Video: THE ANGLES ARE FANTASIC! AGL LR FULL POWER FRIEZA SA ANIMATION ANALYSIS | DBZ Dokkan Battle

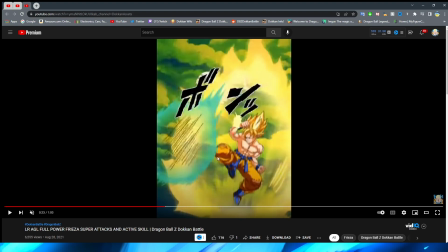(24:46)
And like in the next frame, it gets so much smaller. I don't know why they decided to shrink it down so much. Just seems like such an odd decision to me personally. And I would have loved for this to be bigger if that's really what they wanted to go for this,
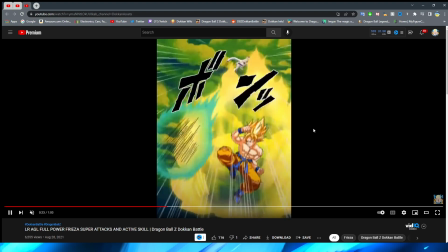(24:59)
which is ironic considering a TFS scene that is about to come up and be referenced in this animation.
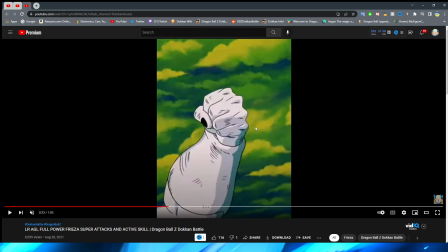(25:04)
But we have Frieza open his arm here, which I think this shot is really, really cool, right?
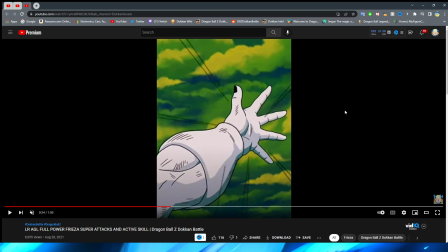(25:09)
Getting his arm out extended to ready the attack he's about to launch on Goku.
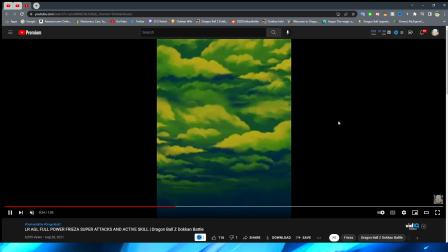(25:15)
You see the other arm follow suit.
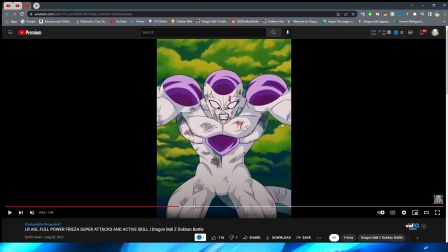(25:17)
And of course, a very nice shot of Frieza appearing on the scene before throwing his arms forward, right? Which is a very, very cool shot as well. I like how they emphasize him whipping his arms forward.
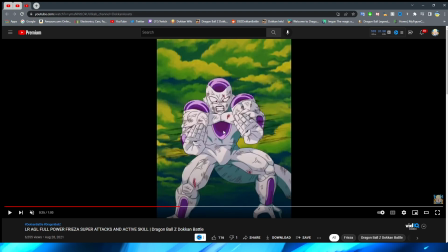(25:29)
Even though this is a quick cut here, they do a good job of sort of tricking your brain with these motion lines and having Frieza sort of bring his hands together quickly. Very nice impact frames to sort of emphasize what's to come with the blast, right?
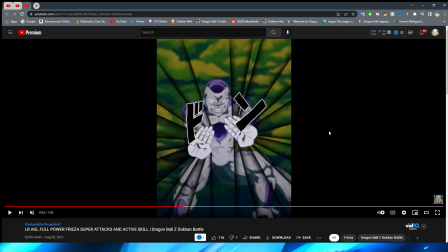(25:42)
You have this very cool blast of air, or I guess just like energy. Very, very nice lighting effects on this one. Very, very cool with Frieza's hands obviously lighting up. And some animations have done this, and we've seen them do it a couple times in recent time,
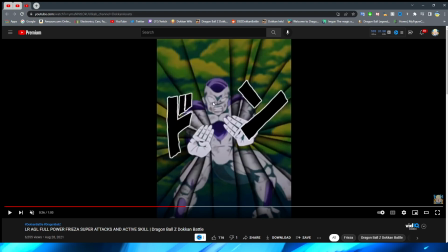(26:00)
but they actually do a little bit of blur on the background to sort of give you some perspective. It looks like Frieza is a little bit farther away, or the camera is focusing on Frieza's hands a lot more rather than focusing on his face, right?
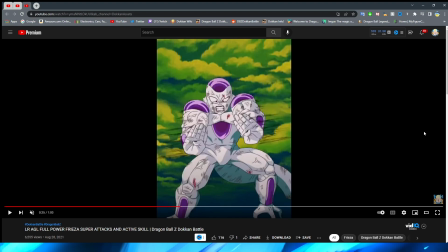(26:15)
Which is a really, really cool effect, because you can see it go from like this, right,
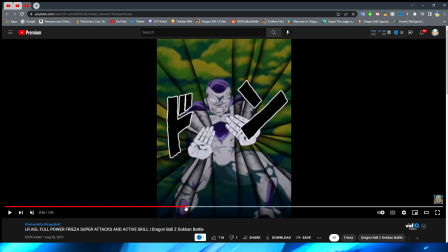(26:19)
where you can see all of him is in frame, to this, where he now looks like, you know, the camera is more focused on his hands. Very, very cool. The only unfortunate thing about this is that the Japanese text, which of course is like the sound effect, right,
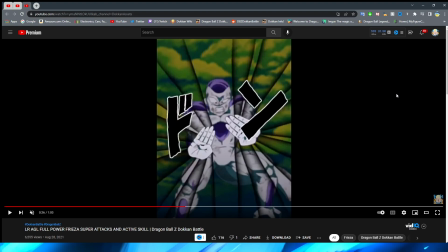(26:34)
kind of blocks the hands of Frieza here. I don't know how this looks with whatever sound effect they use on the global version of this, but it is a shame because it is a little bit distracting from how cool this animation actually looks,
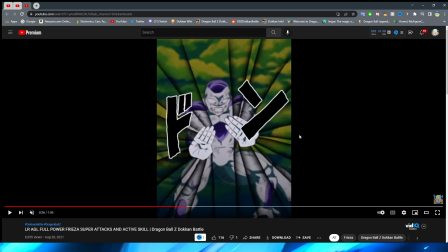(26:48)
right? So then, of course, ooh, also, I didn't even notice that. Look at that. It's sort of like, you know, heat waves, where it sort of like tricks your brain into thinking something's wiggling a little bit. That's kind of what it looks like for this animation. They do a great job of that here.
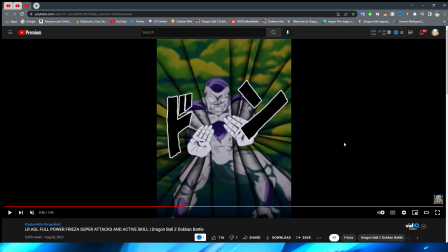(27:00)
This kind of reminds me of like some of the magic users in Dragon Ball, you know, where like their magic sort of looks a little bit wobbly, or like Guldo or Babidi or something like that. It's cool to see that they can do that, because I would think then they could use that for, you know, them.
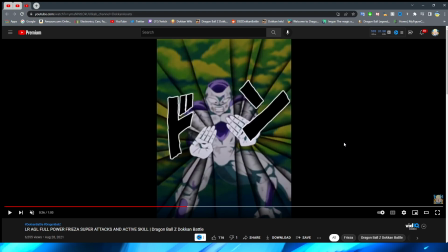(27:13)
But this is also cool too, because of course this sort of has the implication that you're inside this blast that Frieza is firing off, which is really cool.
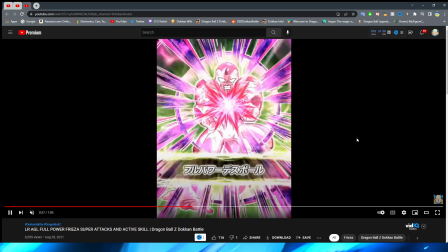(27:21)
So we have the cut to the card art, which of course is an exact reference to the scene.
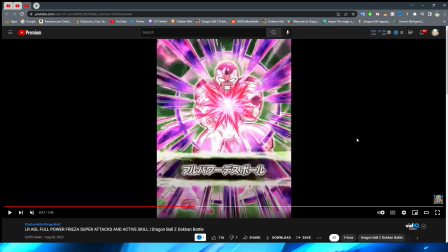(27:26)
And ironically enough, I talked about this in the Goku video, where it's always cool when they do this with animations, where the card art is transitioned from the exact scene that the card art references, right? Just like this. So it sort of feels a little bit more fluid than sometimes in animations where you're like, wow, look how cool this looks.
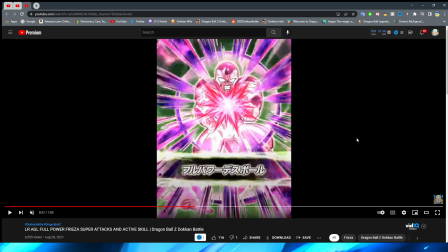(27:45)
And then the card art pops up and you're like, ah, okay. It makes it feel a little bit more fluid, even though it's obviously stylized a lot differently.
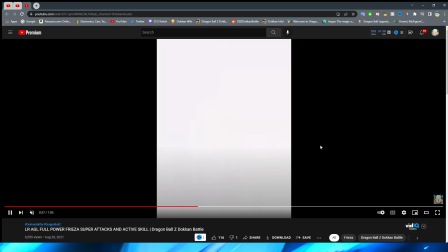(27:53)
But of course, that's just Dokkan's way of doing super attacks, right? So we have the card art appear on the screen, flying to hit Goku, and oh man, this is such an underappreciated section here for sure.
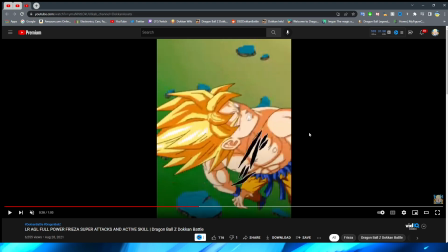(28:05)
So we have the cut to white, and obviously the enemy sprite fly away, but we have the frame of impact when it actually hits the enemy,
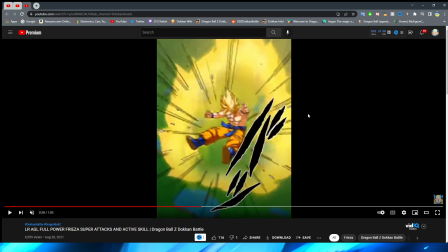(28:11)
and you can see it's sort of that same effect where it kind of looks like you're seeing those heat waves type of thing, right? The enemy is sort of like, whoa, whoa, you know, kind of wobbling about, sort of getting this interesting effect on them, you know, again, sort of like magic-esque effect.
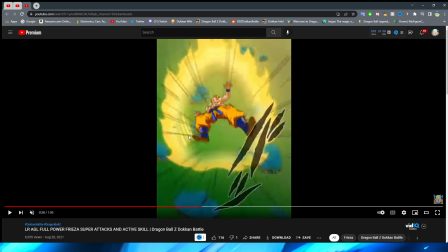(28:27)
Looks really, really cool. I don't know why that particular... I just wanted to point that out.
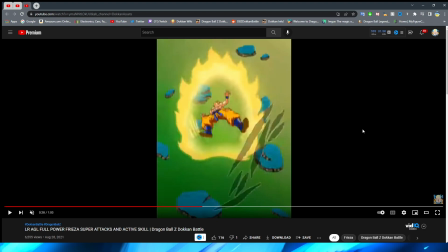(28:33)
Why is that on the aura? Those little couple of lines there. You would think that would be all throughout the aura, because usually auras have that in them in Dragon Ball.
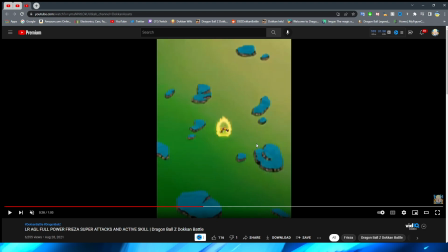(28:40)
But I don't know why it's just in the corner there.
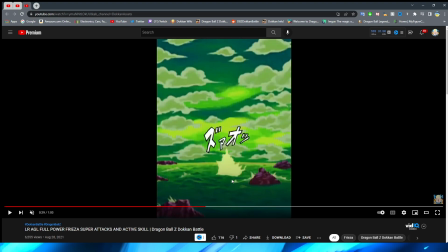(28:41)
But anyway, we have the enemy sprite fly down toward the ground before making impact with the water, which the water actually looks fantastic.
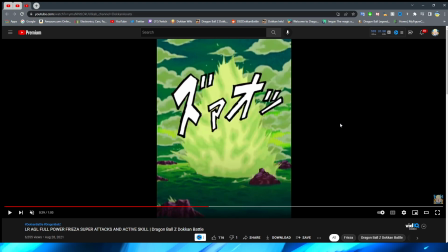(28:49)
Again, it's kind of a shame that the text is blocking it, because I'd love to get a better view in it and not have it be as distracting.
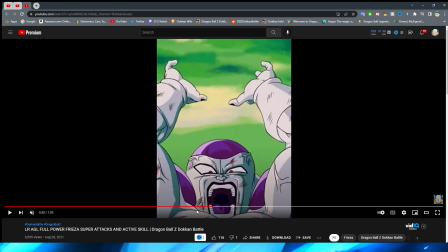(28:55)
But the water effect looks really, really good. Really, really like the way that they do that.
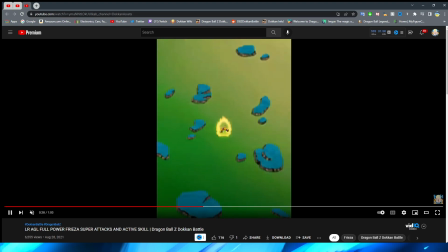(29:00)
Again, a lot of modern animations have been doing this for a while now, and I've been saying this in many animation analysis videos.
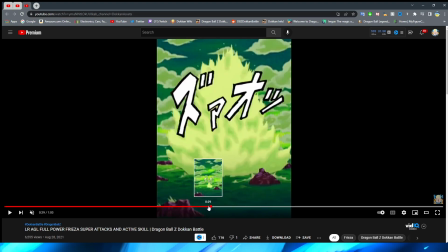(29:07)
Like, effects of explosions and water and buildings and debris have looked so good in Dokkan for a while now. It's really impressive that it's just a bunch of PNGs making this. The only unfortunate thing about this is the water below It doesn't really move too much, right? It's kind of the same PNG that's there.
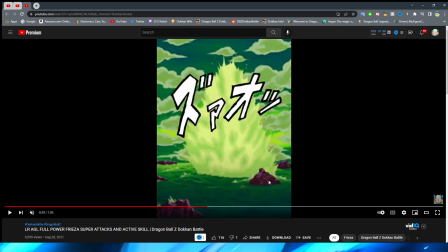(29:24)
I suppose you're sort of distracted by the big explosion of water anyway, but it is kind of a shame that the waves don't really move or anything like that.
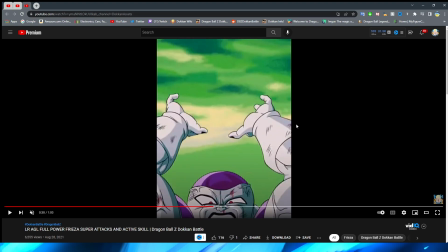(29:33)
Okay, so we have a very cool pan up here with Frieza's hands now above his head, obviously cutting from down there,
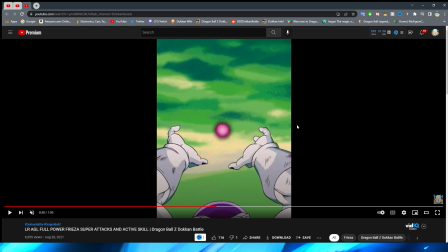(29:40)
and a very cool way that they have the Ki Blast form, and the lighting effects are so perfect. Oh my gosh. So you have it form in his hand, right? And again, so glad they don't just do the generic pink ball.png.
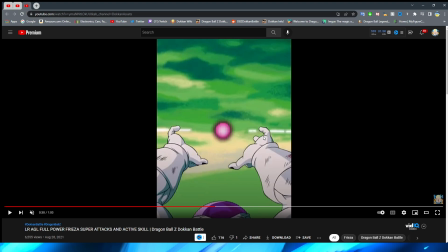(29:55)
They actually make a specific one that looks a lot closer to how it looks in the anime, right? It looks super, super nice. The lighting effects are great here too. Obviously, they begin to form once the ball is actually completely there, right?
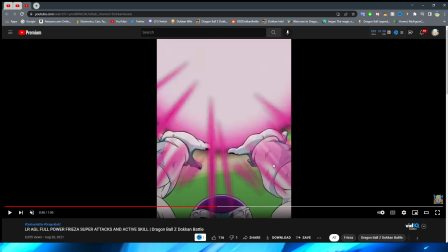(30:10)
Looks super, super cool. And now, of course, this is the scene I was talking about. Bigger, bigger, bigger! We have the ball instantly pop very, very giant. Frieza's hands also moving to compensate, right?
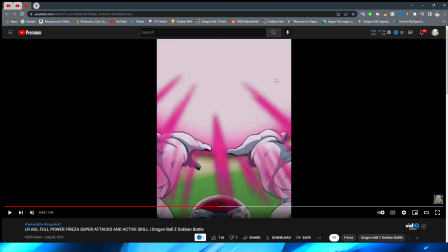(30:25)
You can see that Frieza's dome is now a little bit more orange, which of course makes sense because the light reflecting off of it looks like that.
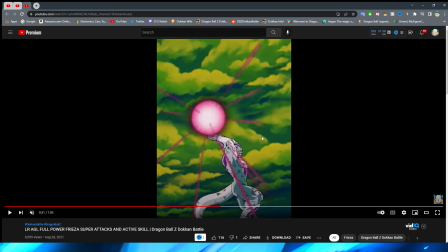(30:32)
And we get this side shot of Frieza where I will say his hands look a little bit wonky here. Like I feel like they should be more open palm and flat rather than this like curled finger kind of look.
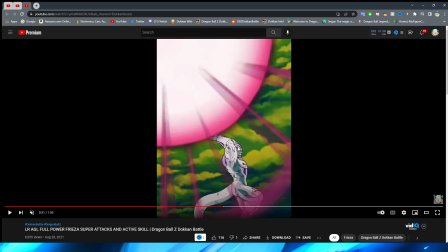(30:42)
But it's not going to matter because of course in an instant the blast gets bigger, right?
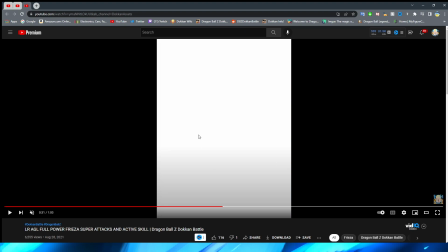(30:49)
You can see all these very nice key effects coming off of the ball, right, as it expands.
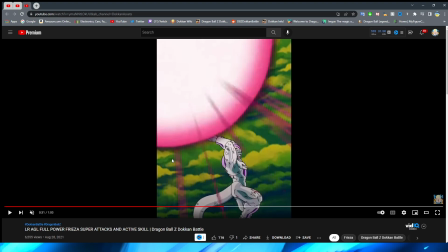(30:54)
A very nice, almost like dark shadow around the ball, too, which makes sense.
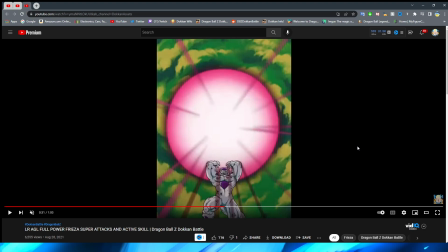(30:59)
This shot is so good with the perspective being right under Frieza with the ball growing and growing. And I love the effect of the clouds as well. The clouds look fantastic.
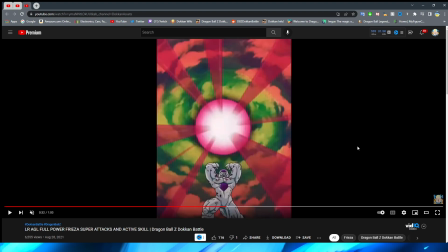(31:09)
You can also see now the sky sort of turning the same color as the ball as it begins to expand
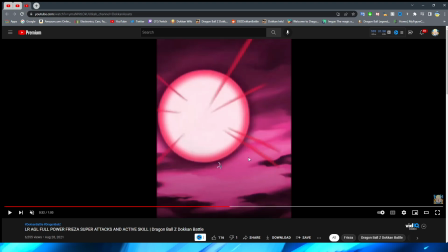(31:16)
over and over until it's basically taken up the screen. I think they nailed this absolutely, right?
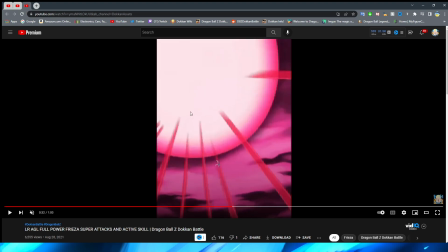(31:22)
You have it now from this perspective here where it gets even
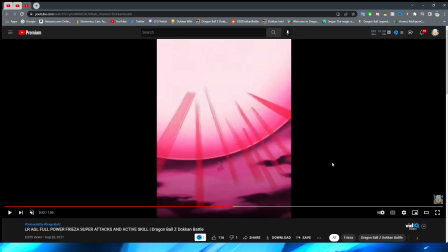(31:27)
bigger to a ludicrous degree with these very great impact frames transitioning in between.
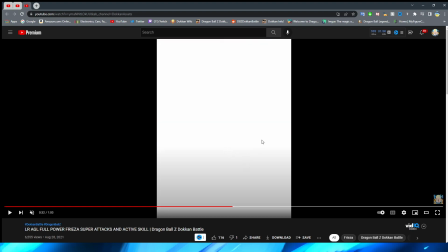(31:32)
You can see it is very big here, and then the impact frame, now it's even bigger and covering this whole top section of the screen.
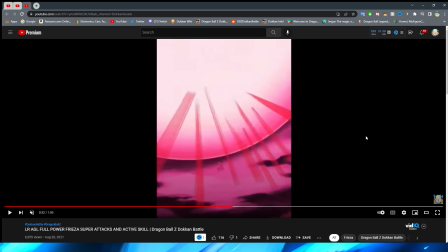(31:39)
You can barely see Frieza anymore because his energy blast is just so big. But yeah, this looks fantastic.
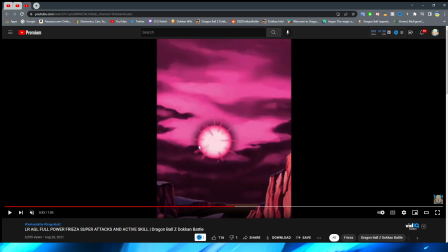(31:46)
I think they absolutely nailed it. I love the pink gradient as well. Don't tell me it gets bigger. Ooh! That's sick. I do wonder, the one thing I will say about this animation that I was always a little bit confused by
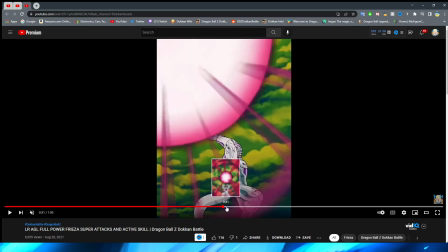(32:01)
was that I don't know if for certain sections of this, like obviously once the sky turns red,
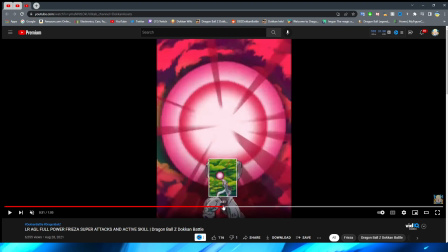(32:06)
it's, you know, pretty clear that it wasn't the section where the sky was green anymore.
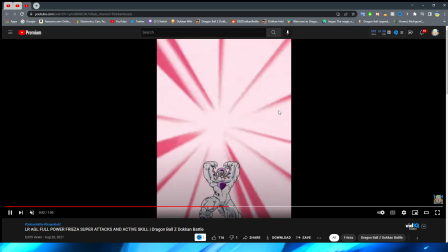(32:10)
But this part where the ball grows bigger, right, when the sky is now red, right, here, bomb, you know, gets bigger.
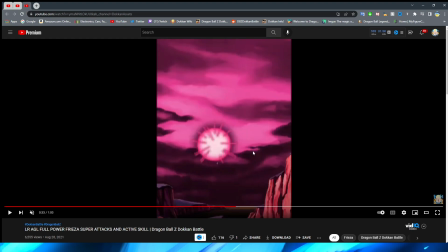(32:18)
I wonder if this is supposed to be that same scene from a different angle, or if the ball literally just gets even bigger than it was in the last shot, right? I don't know. It's not like they do like a poor job of implying that or anything. I think it's just the way that it's cut is kind of like a,
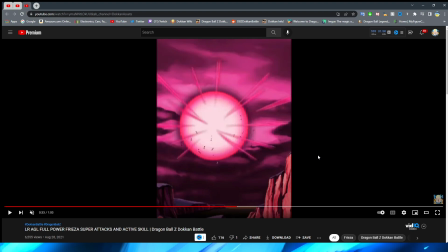(32:37)
not like an optical illusion, but it sort of tricks your mind into wondering which one it technically is, right? Interestingly enough, you also have these little black smoke particles too that are sort of surrounding the key, which is really cool because obviously that gives a little bit more malice and menace as well.
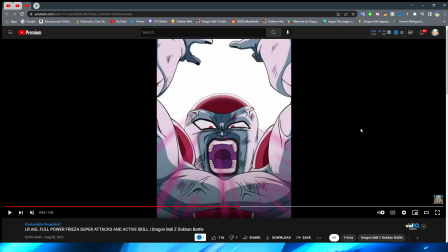(32:56)
You have this very quick zoom in shot to Frieza, which again, the coloring is fantastic.